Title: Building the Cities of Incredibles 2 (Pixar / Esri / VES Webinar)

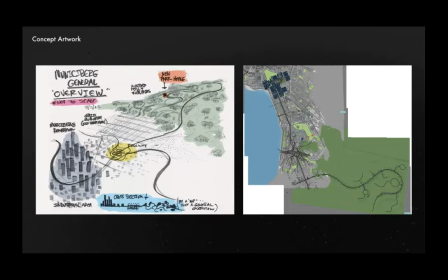482s
We had some really early maps that kind of gave a general overview of the city structure and locating the old Parr house which was destroyed at the end of the first film and their their new house in the second film.
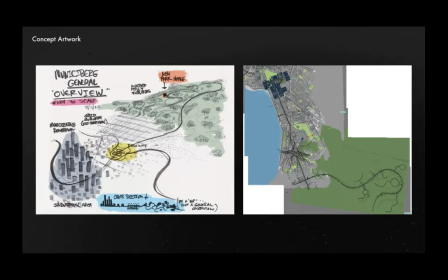495s
This also kind of took some parts of real maps and combined them, pieced together a structure that worked for some action sequences and chasing things like that.
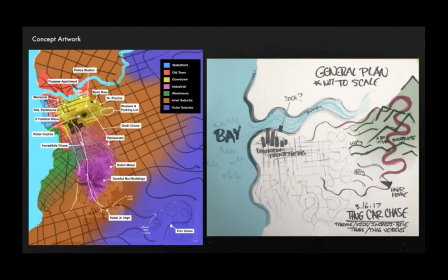503s
Our production designer Ralph Eggleston really likes to map out plot points so that things can make some logical sense. On left is a very early version which you can see labeled lots of things that are not in the film that were cut like a fashion show that Edna was doing.
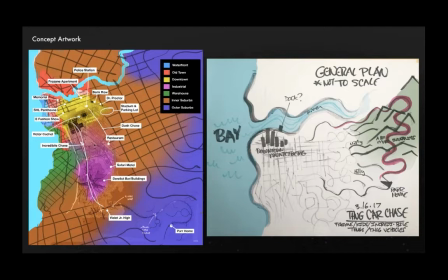517s
There was an incredible chase which actually as we'll talk about in a moment a lot of our city is structured around that was that was cut.
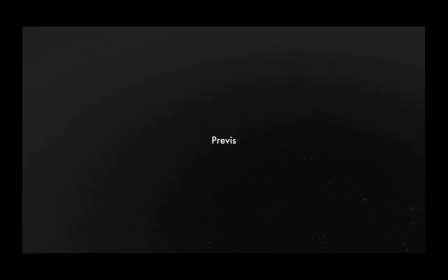524s
Things like that. So what that did was give us enough information to kind of jump into the previous effort.
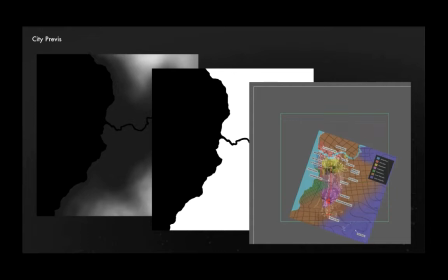531s
So based on those maps we kind of created some elevation land and water maps for roughly 10 kilometer by 10 kilometer square of the city
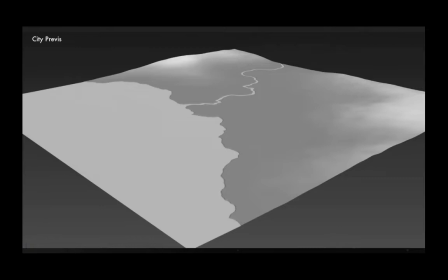540s
this is where we use CityEngine for our previous work we kind of started with that terrain you know built using those maps made ourselves that square of land
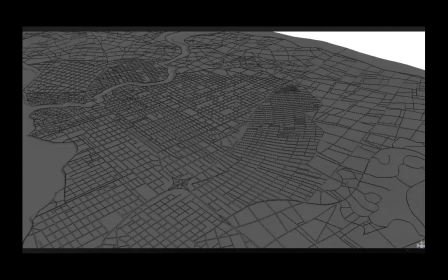549s
and started building our city and while those that are aware you know the CityEngine can do a lots of pretty amazing stuff with regards to adjusting like map and zoning data of real cities and doing all kinds of stuff that's based on real-world things. What we really wanted, though, was not that.
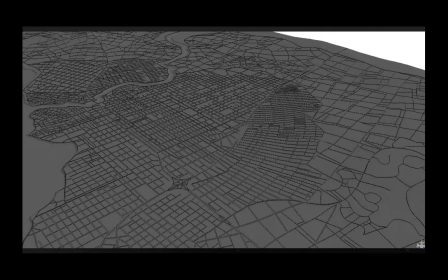566s
We wanted to be able to hand-draw in some of our main roads, such as our, say, freeways and things like that, and then build around those. In our case, we had a story point that we needed a pretty clear-cut path from downtown to the outskirts of the city.
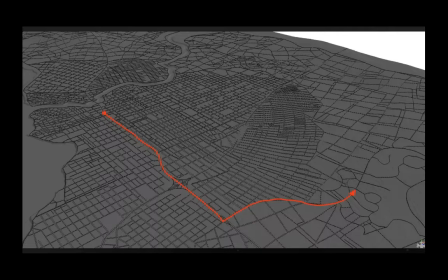581s
So that's kind of really what we started with, was this big freeway that went from downtown all the way out into the burbs where they were living.
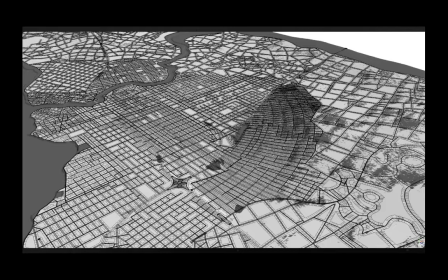590s
and we kind of built from there. What we wanted to do is generate areas of the city that were meant to be distinct neighborhoods, the goal being to mirror the way that many medium-sized American Midwestern cities developed, meaning that we had kind of an old town area,
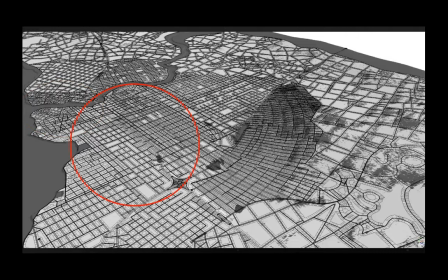605s
which might have been the original port at the mouth of the river with kind of a more organic pre-automobile street layout, a largely grid-based area where the city expanded, and then a few changes in the layout just to make the city more interesting and broken up to look at from the
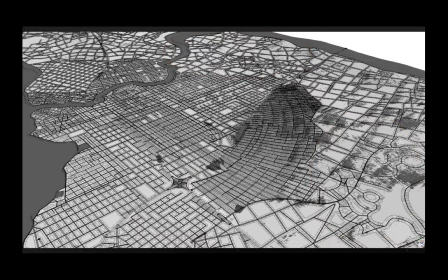621s
air, and then finally some more sprawling roads to imply sparse neighborhoods in rural areas on the outskirts. Another nice thing was that so much of the street layout was procedural,
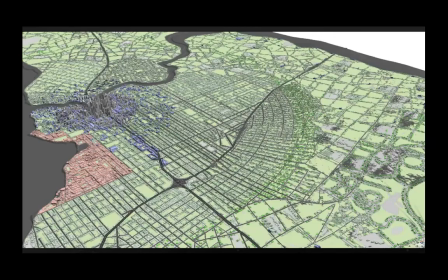632s
so we could easily tweak it all until we ended up with the general layout that we were happy with, which is kind of what you see here. The next step was to come up with a rule set that would generate buildings in a way that would kind of represent our city and its neighborhoods. For those not familiar with City engine it uses a set of rules to procedurally generate
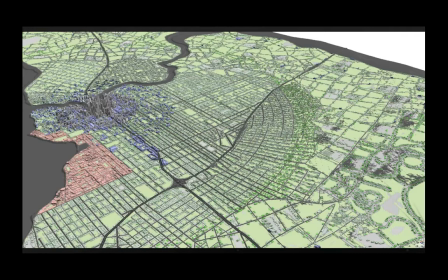649s
both the lots and the buildings which allows for generation of a huge number of buildings. In our case I think this our previous had roughly 78,000 buildings at this stage.
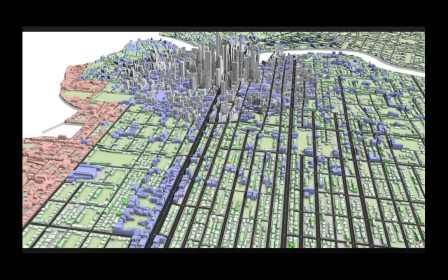663s
What I did was start with one of the example rule sets and I don't know if anyone else played SimCity but I tried to color code my buildings to just kind of match that so I had like large medium and small residential and commercial buildings as well as an area of high-rise
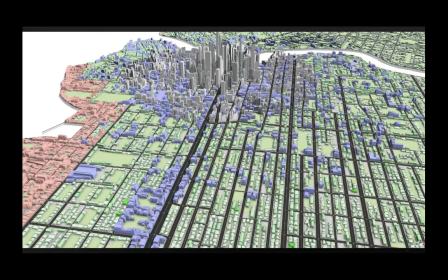678s
buildings for the downtown area, and it also allowed for some manual override so I could designate specific districts like the red buildings on the left there, which were to represent a warehouse district.
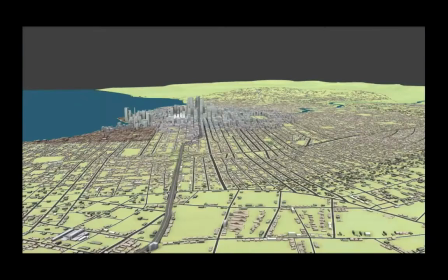690s
It also let us start figuring out where the Parr family home would be in relation to the center of the city and determine kind of what their view might look like.
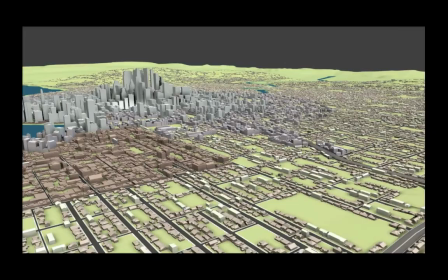698s
After various revisions, This is the final previous version of Municipalburg.
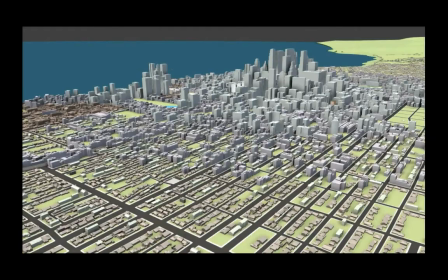704s
You can see a few big holes in the city here in a bit as well as some uniquely shaped buildings.
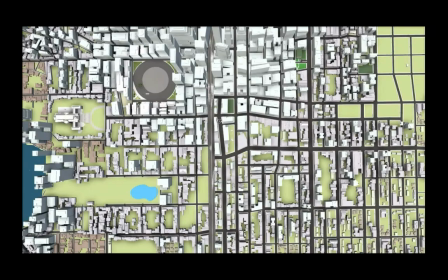710s
Those were added later to either make space for other models or represent other areas for story specific moments like on
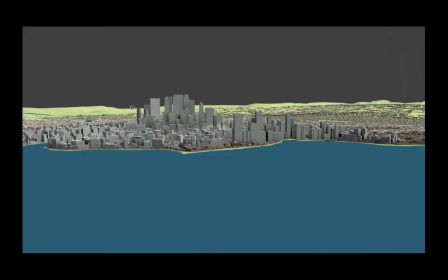716s
the left there you can see City Hall and that big circle is where Victor Cachet who is the rich guy that buys the Incredibile, that's where his house was supposed to be located.